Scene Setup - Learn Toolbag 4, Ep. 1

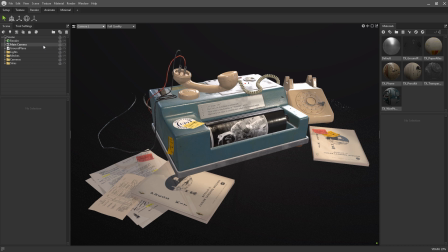You can add more cameras by going to the Scene, Add Object, Camera, or by using this icon at the top of the scene hierarchy. I usually rename my cameras so that I can easily identify which ones I'm rendering from when I'm ready to grab my final shots.
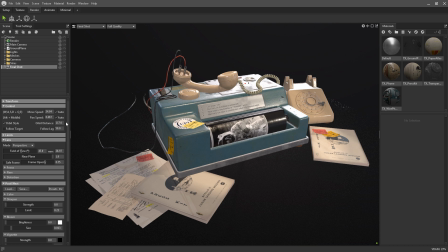With the camera selected, you will notice that there is a ton of settings and sliders to go through. This can be a little intimidating at first, but I'm going to briefly touch on each setting one by one. First up is the limit segment. Here you can control the orbit, the pitch, and the yaw of the camera,
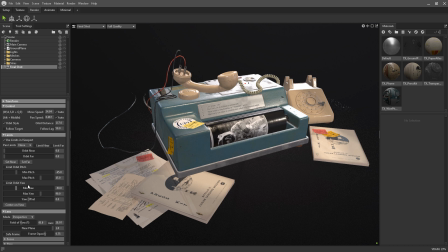or in other words, the angles of rotation on the X and Y axis. Next is the lens of the camera. A new addition here is the option to toggle between perspective and orthographic views.
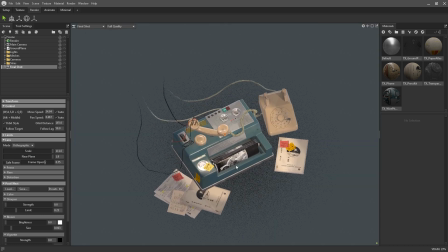The orthographic view is great if you're working with stylized art or going for quite a graphical look in your renders. I'm sure weapon concept artists will make great use of this mode. When in perspective mode, you can customize the field of view of your camera.
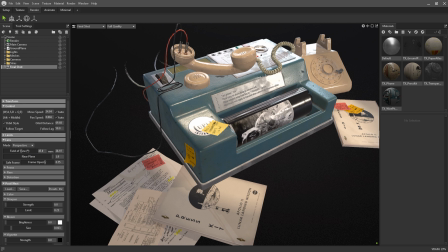By default, it's set to 45 degrees, but the higher the value, the more you can fit in the shot.
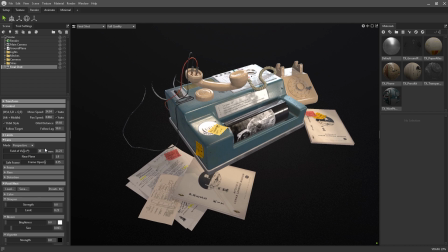Generally, for close-up beauty shots, I'll drop my FOV to about 35.
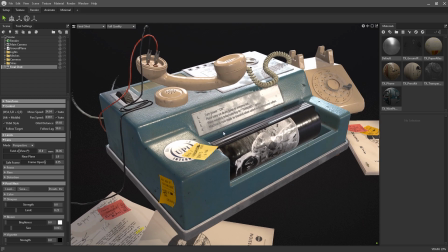But it's always worth playing around with this to get the kind of composition that you want. You'll see an option here called Save Frame.
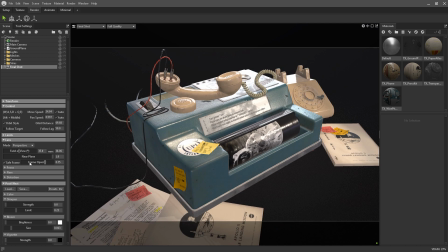I use this a ton. This feature works with your image resolution and essentially masks off part of the viewport that extends past your chosen resolution.
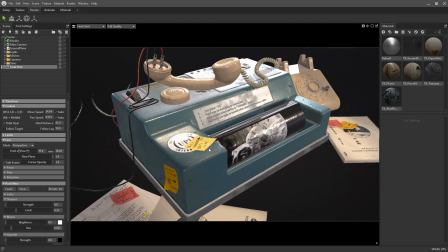I haven't covered this part of the UI just yet, but I will quickly show that you can change the output resolution in the render options. You can access this by clicking up here on the render menu or by selecting the render object in the scene list.
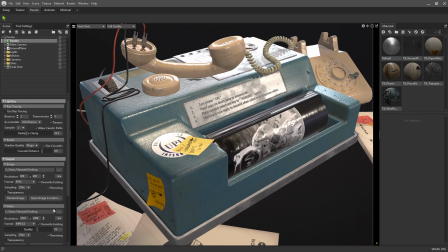For example, if I set the resolution to 800 by 600, you can see that the save frame updates accordingly. This is super handy for composing shots, especially if your final render is going to take some time.
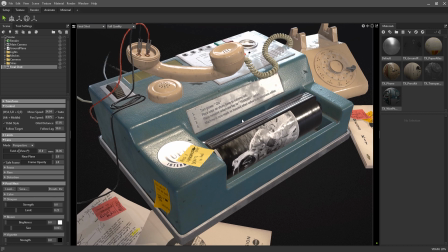There's nothing more disappointing than waiting for something to render out, only to discover that you've accidentally clipped off half your asset. Next, I want to discuss focus and depth of field. Tailoring your focal distance is great for bringing attention to a specific detail
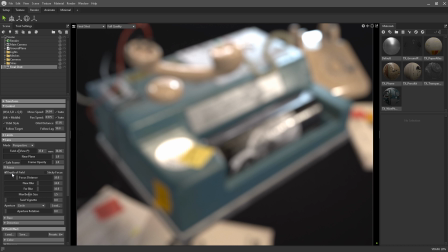or area on your model and should be adjusted to fit the kind of shot that you're going for. You can set the distance manually, or you can use the middle mouse click.
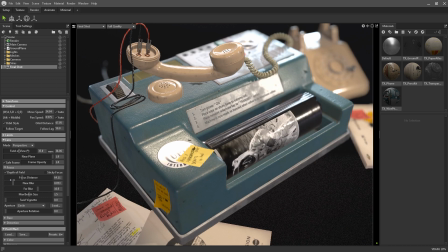You can then adjust the parameters to further refine your focal point.
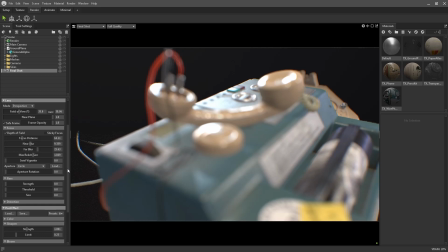You might have seen out of focus photography of city lights where the light flares are hearts or stars, and you can pretty much do the same by altering the aperture shape. This setting controls the shape of flares and highlights.
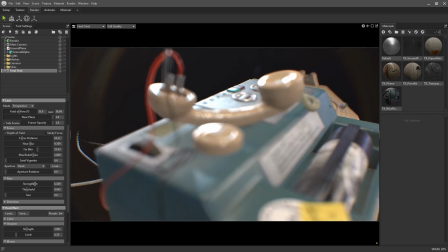The intensity and size of the flares can also be controlled below.
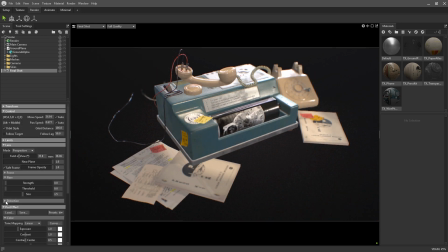And finally, a digital artist's favorite is the chromatic aberration. This is great for sci-fi and futuristic images, or for adding a sense of realism to any render when used subtly.
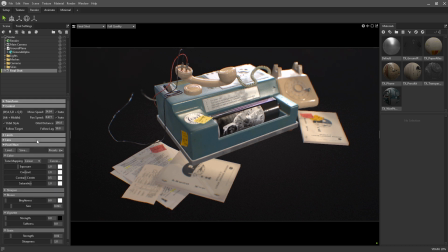The camera post effects are where a lot of the magic can be added to your final outputs. There's quite a few presets that you can use or customize, and you have the ability to save and load your own.
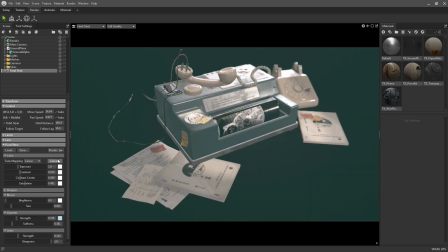You can see that the different post effects have a huge impact on the overall mood of the shot, all using the same lighting setup.
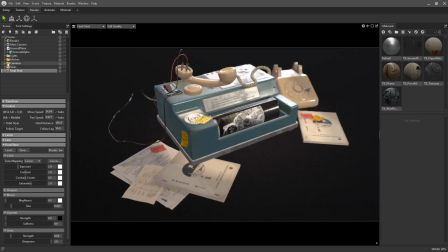And on that note, it's good to have your lighting, cameras, and composition as close to final as you can before spending time on the post effects. The first thing you're going to want to decide on is the tone mapping,
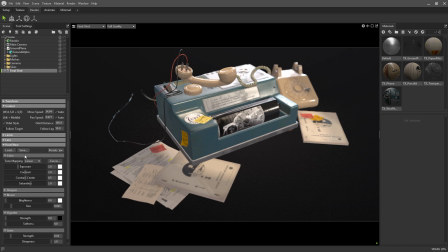and it's a good idea to have it synced up with your other authoring tools where necessary.